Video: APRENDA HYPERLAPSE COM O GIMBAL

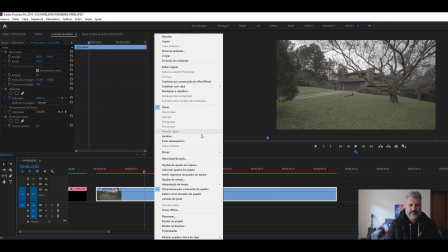8:07 Beleza Vamos Velocidade e duração Vamos colocar aqui
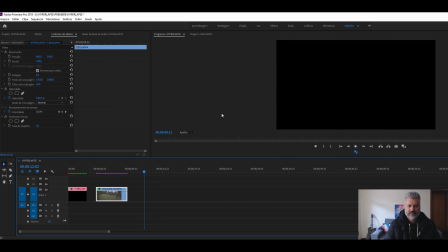8:17 5 segundos Beleza Vamos ver como é que fica
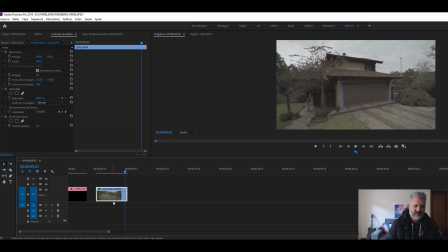8:24 Bem Timelapse em movimento Hiperlapse Vamos dar um render aqui, para ele não ficar travando Beleza, vamos ver aqui como é que ficou Ficou muito cara de hiperlapse Bem legal, cara. Esse efeito bem legal.
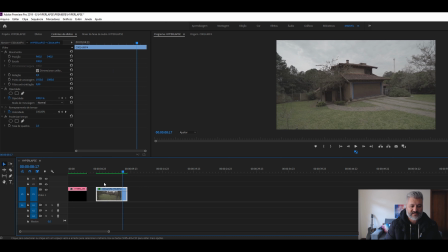8:43 E aí aquela pilha, que se vocês quiserem dar aquele desfoque,
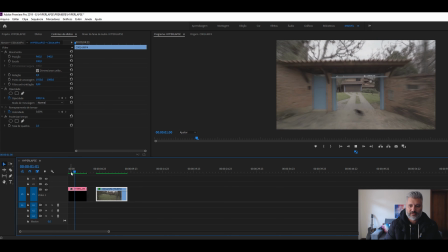8:47 aquele desfoque de movimento, o desfoque de movimento acaba tirando aquela travadinha que dá do hiperlapse.
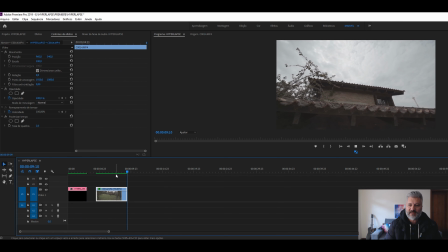8:56 Eu acho que eu curto mais assim, tá? Que fica mais com cara daquele hiperlapse feito com fotos.
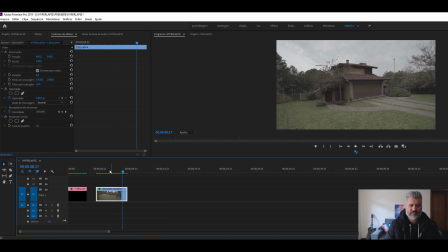9:01 E aí a velocidade do vídeo aqui, vocês adaptam conforme o gosto de vocês. Dá pra deixar mais rápido também, enfim, né? Bem legal. Vamos ver esses dois vídeos renderizados? Bora lá!
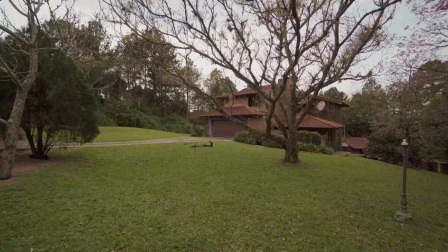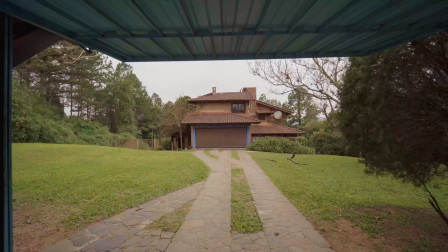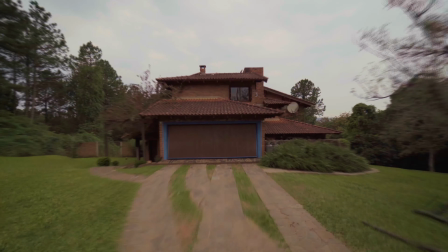E aí, o que achou? Massa, né? Se gostou, deixa um like. Comenta aí embaixo se tiver sugestão pra um próximo vídeo. E não esquece de te inscrever no canal. Falou? Até mais!